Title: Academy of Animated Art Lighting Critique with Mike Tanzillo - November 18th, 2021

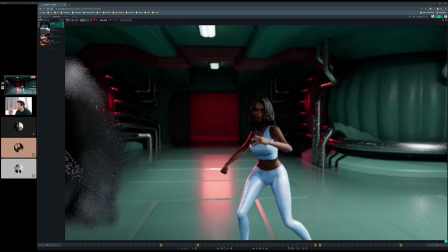20:45 And feel free, I'm going to move a little quick today just because of the time constraints, but if I'm taking your breath, feel free to jump in at any point and let me know. Do you guys have any notes on this one? All right, cool. Let's take a look at Kaya's too.
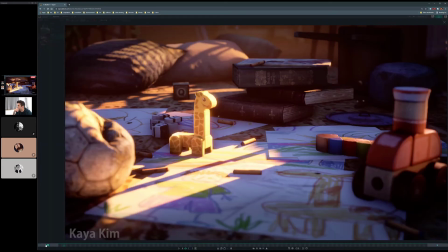21:01 All right. The speed of the dust is nice. A couple of them just kind of... it's tough because they almost just like appear on frame. I get that they're entering the light, but looking at this one right here, it just kind of like,
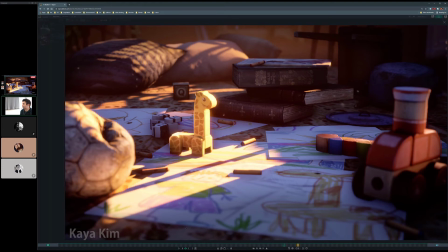21:19 when playing it at speed, it just like pops on. So I almost think that I love the idea of them respecting the light source, and usually I love things coming in and out of light, but given that they almost look like they appear and disappear,
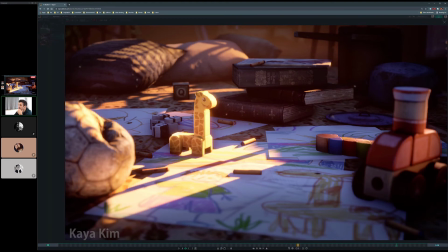21:35 I almost think it should just leave it in the light source throughout. The rest of it's looking really nice. Can you do me a favor in the next iteration, just as a test?
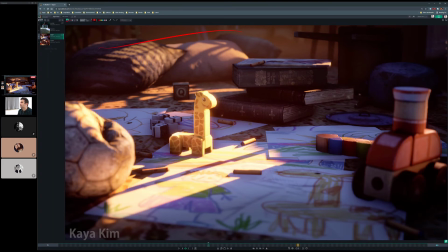21:53 Can we push this light a little brighter to kind of match the light here? I think. Or maybe just around like a smaller area of it. It's reading as being something different because the values of it are so different.
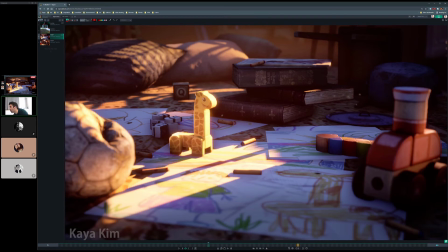22:11 It doesn't actually, it doesn't need to quite go as bright as this, but it should go brighter than it is right now. I like this stuff coming in. This looks great in here. Soccer ball deflated looks great.
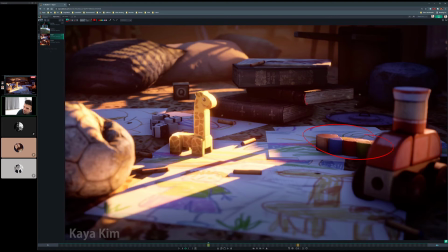22:29 Also, if there's any way to get a little bit more smoothing on that, I see like a sharp angle there. Really cool stuff. All right, let's take a look at your other one. Skin looks so much better.
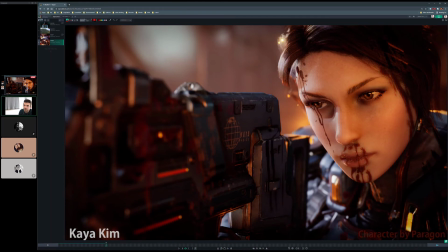22:45 That looks really good. Eye reflections look good. And this is where Sync Sketch dies.
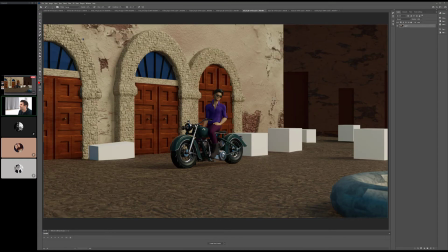22:52 We almost had an entire one. Top over here. I've got it in here. Don't worry, everybody. Okay, too.
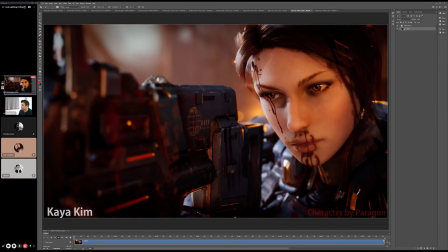23:01 All right, cool.
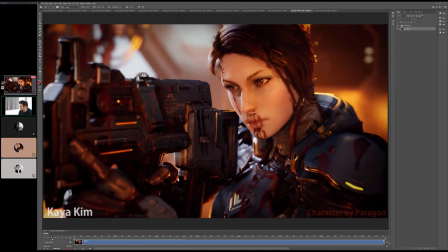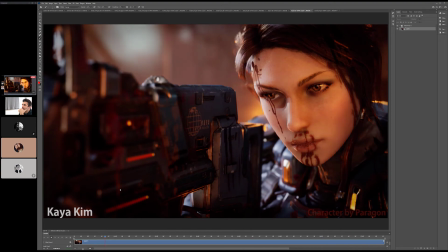23:09 Yeah, that looks a lot better. Yeah, her skin looks really, really, really good. I'm not. So here's the thing. I think the muzzle flashes are a cool idea.
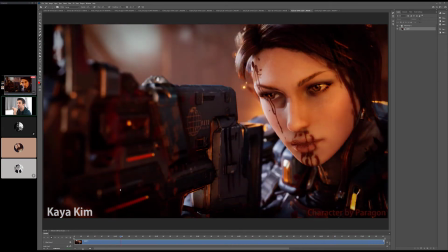23:23 I don't think we should do them though, because it's making. This is gonna sound really stupid because obviously she's static.
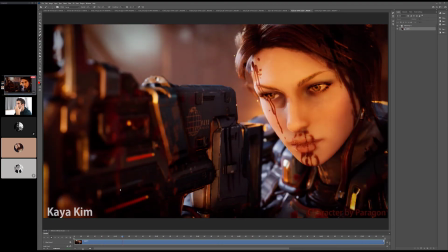23:31 She's always been static throughout this, but there's something about that, like adding movement, that makes her feel more static.
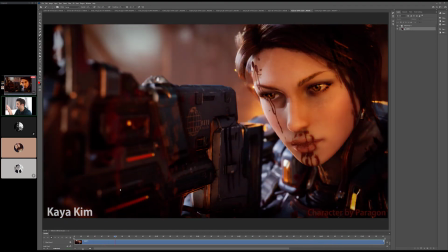23:39 Like one time I was working on a film and we were wondering if we should make the trees move in the forest behind the characters,
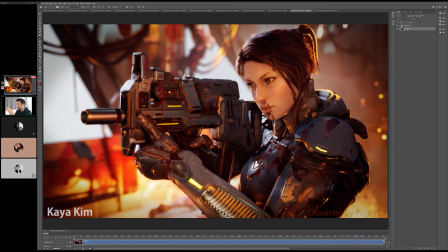23:46 and because it looked great, but it was really, really expensive to render because then we had to render every frame.
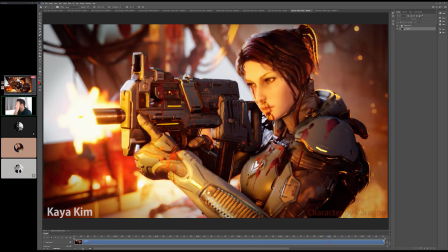23:51 And the thought one time was like, oh, what if we just rendered the trees moving on the frames where the camera's moving, and then where it's still, we'll just lock it off and save time that way.
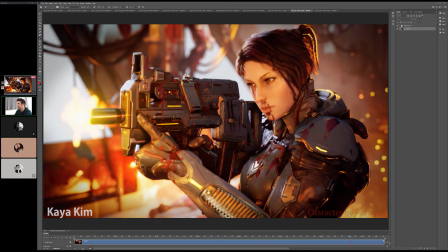23:59 We tried that, and adding movement on some frames and made the other frames feel like dead still.
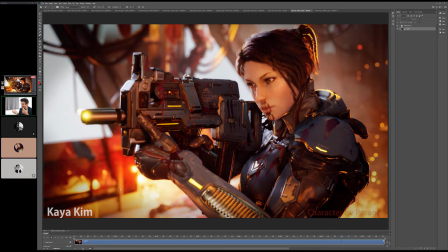24:07 So I think that actually having the flash up here and her not reacting at all to it makes it feels a little strange. But feel free to disagree with me on that.
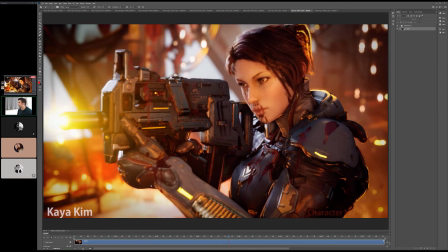24:20 If you do decide to continue, there actually needs to be like more of,
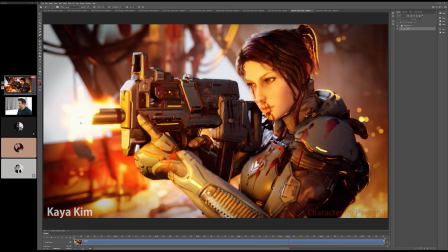24:27 because right now it feels like it's just happening on top of it, and it needs to light needs to come out of there.
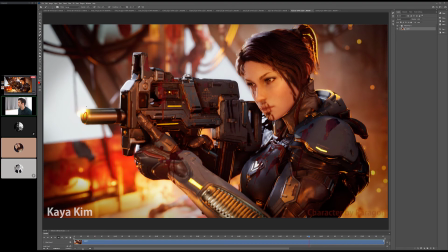24:34 Like the inside of this tube needs to glow as well, and then it also feels a little bit on the yellow side.
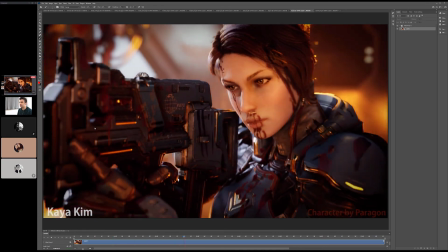24:41 Like I would push it a little more reddish. I think. I don't know. I don't fire guns that often or ever.
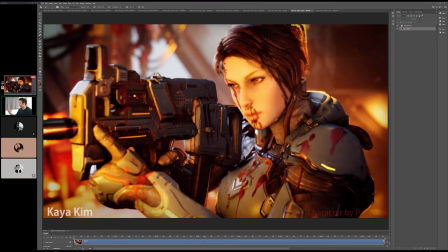24:48 So I don't know, but I think maybe look at some reference because I feel just like my gut tells me that they're a little bit on a reddish warm side.
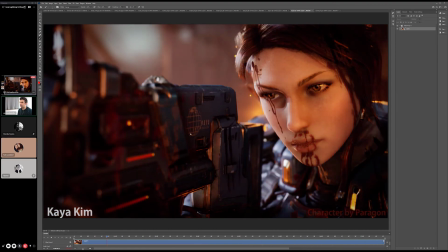24:56 The environment looks great. You know what would be might be kind of a way to
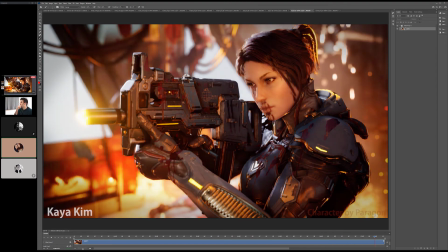25:07 have both in there is maybe just do the muzzle flashes up close, so it kind of maybe looks like it's something from the environment,
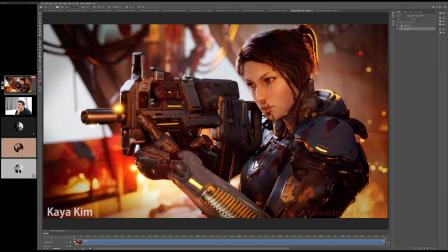25:15 and then when it pans out, you don't have a muzzle flash. But keep the actual flashing until it pans out, maybe. I don't know. Oh yeah. I like it zoomed in. Yeah. Just make it like boom, boom, boom, like at the beginning, like boom, boom, boom right here, and then that's it. Yeah, like 3 fast shots, and then it pans out. Yeah, that could be cool too. Okay, I'm into that.
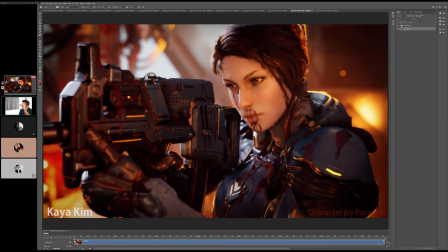25:35 Yeah, because it looks good there. I love that it's hitting just like the rims, and it's not like overtaking the whole thing.
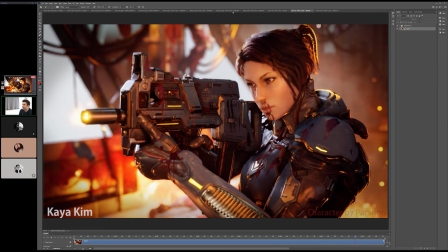25:41 Yeah, that's a smart one.
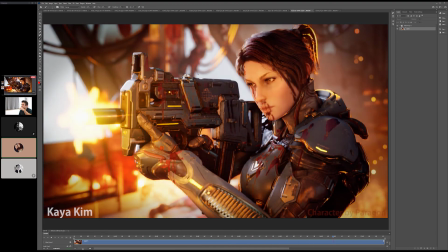25:46 Yeah, also, I would just do like a 3 quick burst, so it looks like a gun flash.
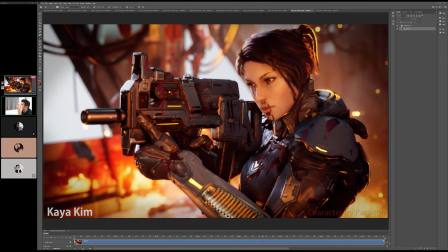25:51 Yeah. And then as it pans out, you don't need it anymore. Right, because the pace of the flashing too feels more like a warning light than a gun firing.
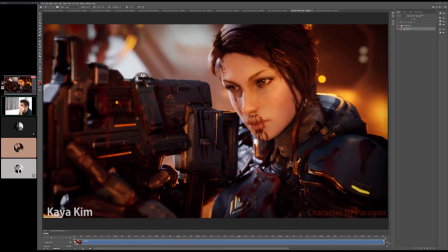25:58 Because like it'd be like ba ba ba ba, like it's much faster normally.
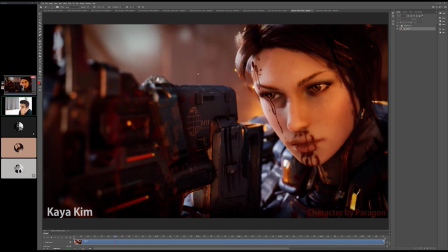26:05 And then last one, it's kind of dumb, but
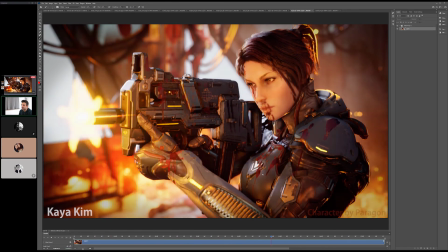26:09 like this this thing kind of comes on as we pull away from camera, or I don't know if it's just the angle of it.
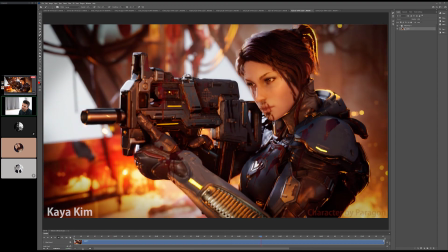26:17 But like it's not on, and then it kind of starts to glow. So just look into that. If it's on the whole time, I think that's cool. Just have a little bit of that light influence underneath the gun if you can. Really, really great stuff though.
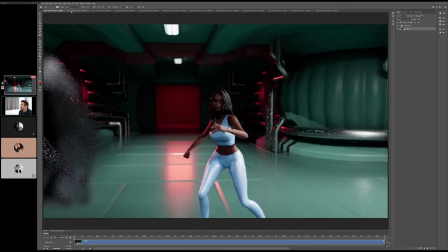26:28 Cool all around. All right. So Austen, Brenda, Holly.
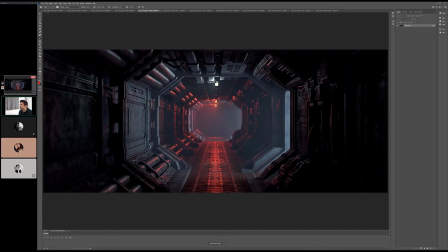26:35 All right, we've got 3 references here. Actually, pretty similar to what Austen, in terms of the darkness with the red elements mixed in.
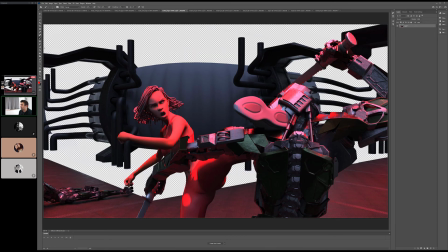26:44 And then we've got these test renders. It's interesting. It looks like the ship's turned off, and it comes in. It's just messing with the alpha here. I'll just drag in. I'll put in a kind of a gray background just so we have something back there, so it's not too distracting. Let's just double check that.
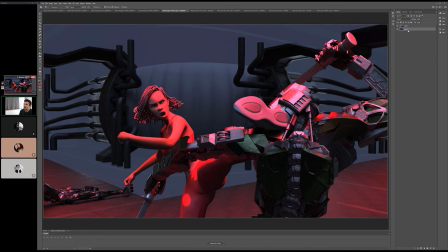27:00 And then I will do this for the other ones too. All right, cool. All right, so it's going to be kind of a similar situation.
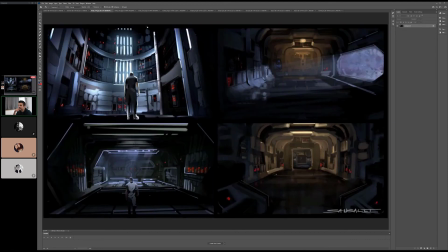27:13 The thing that's working really nice about this reference is that, like this one, it's like lots of dark tones. There's blues and reds, and then the character's just getting lots of rim light. Same thing here.
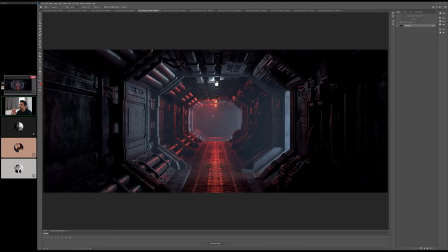27:23 It's just like dark values overall, and just like pockets, small pockets of red, just hitting like highlights and things like that.
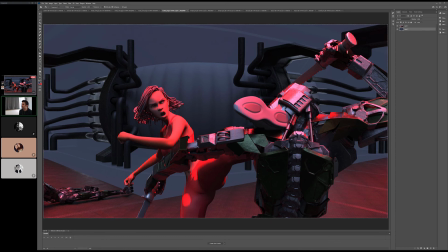27:31 Here we're getting hit really broadly with the red. So I think it's going to be more about like finding your base color, which is going to be kind of your bluest color, making that pretty dim because we want to create some high contrast,
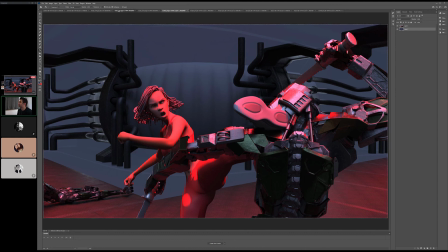27:44 allowing some areas of the background to fall into like pockets of darkness, like similar to like
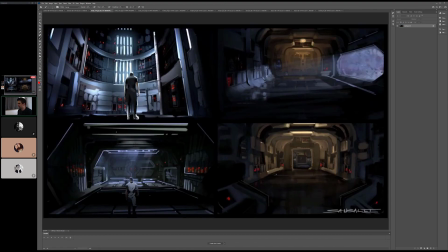27:54 this area, or like we got some real darkness in here, and then just kind of the blue ambient light. Same thing, like there's a very low ambient light, but there's also some dark values within it.
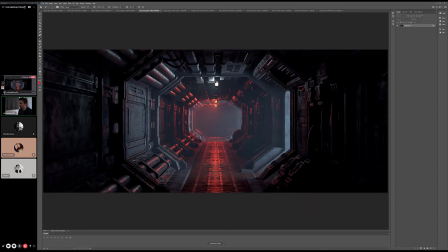28:06 And then same thing here, just getting the darkness to the light, to dark to light, finding our dark values in this.
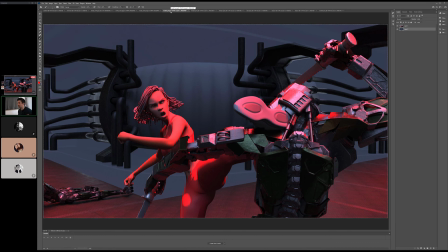28:13 And then from there, we can start to rim in some red light.
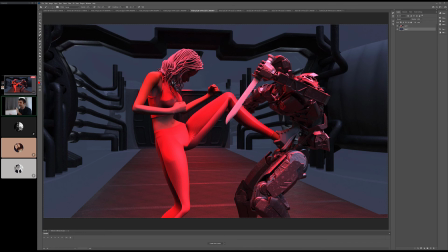28:20 And like, so don't think about hitting it broadly, think about glancing angles. And not just on the character, on the environment itself.
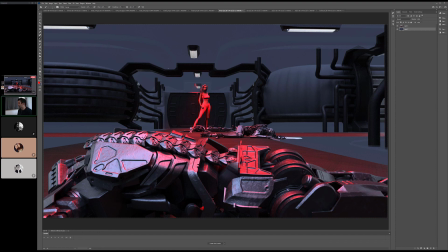28:31 Yeah. And again, like, depending, so all of these are pretty low light.
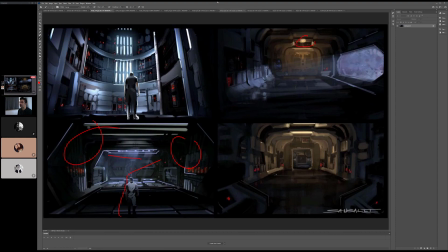28:39 Oh, this one has the ceiling light on too. I was going to say, depending on how you want to do it, you may want to consider turning off those ceiling lights.
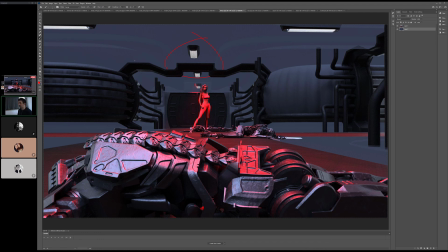28:47 It's either like, let's make them an asset, or let's ignore them to get them out of the way. But that would be the 3 big things I would have you work on.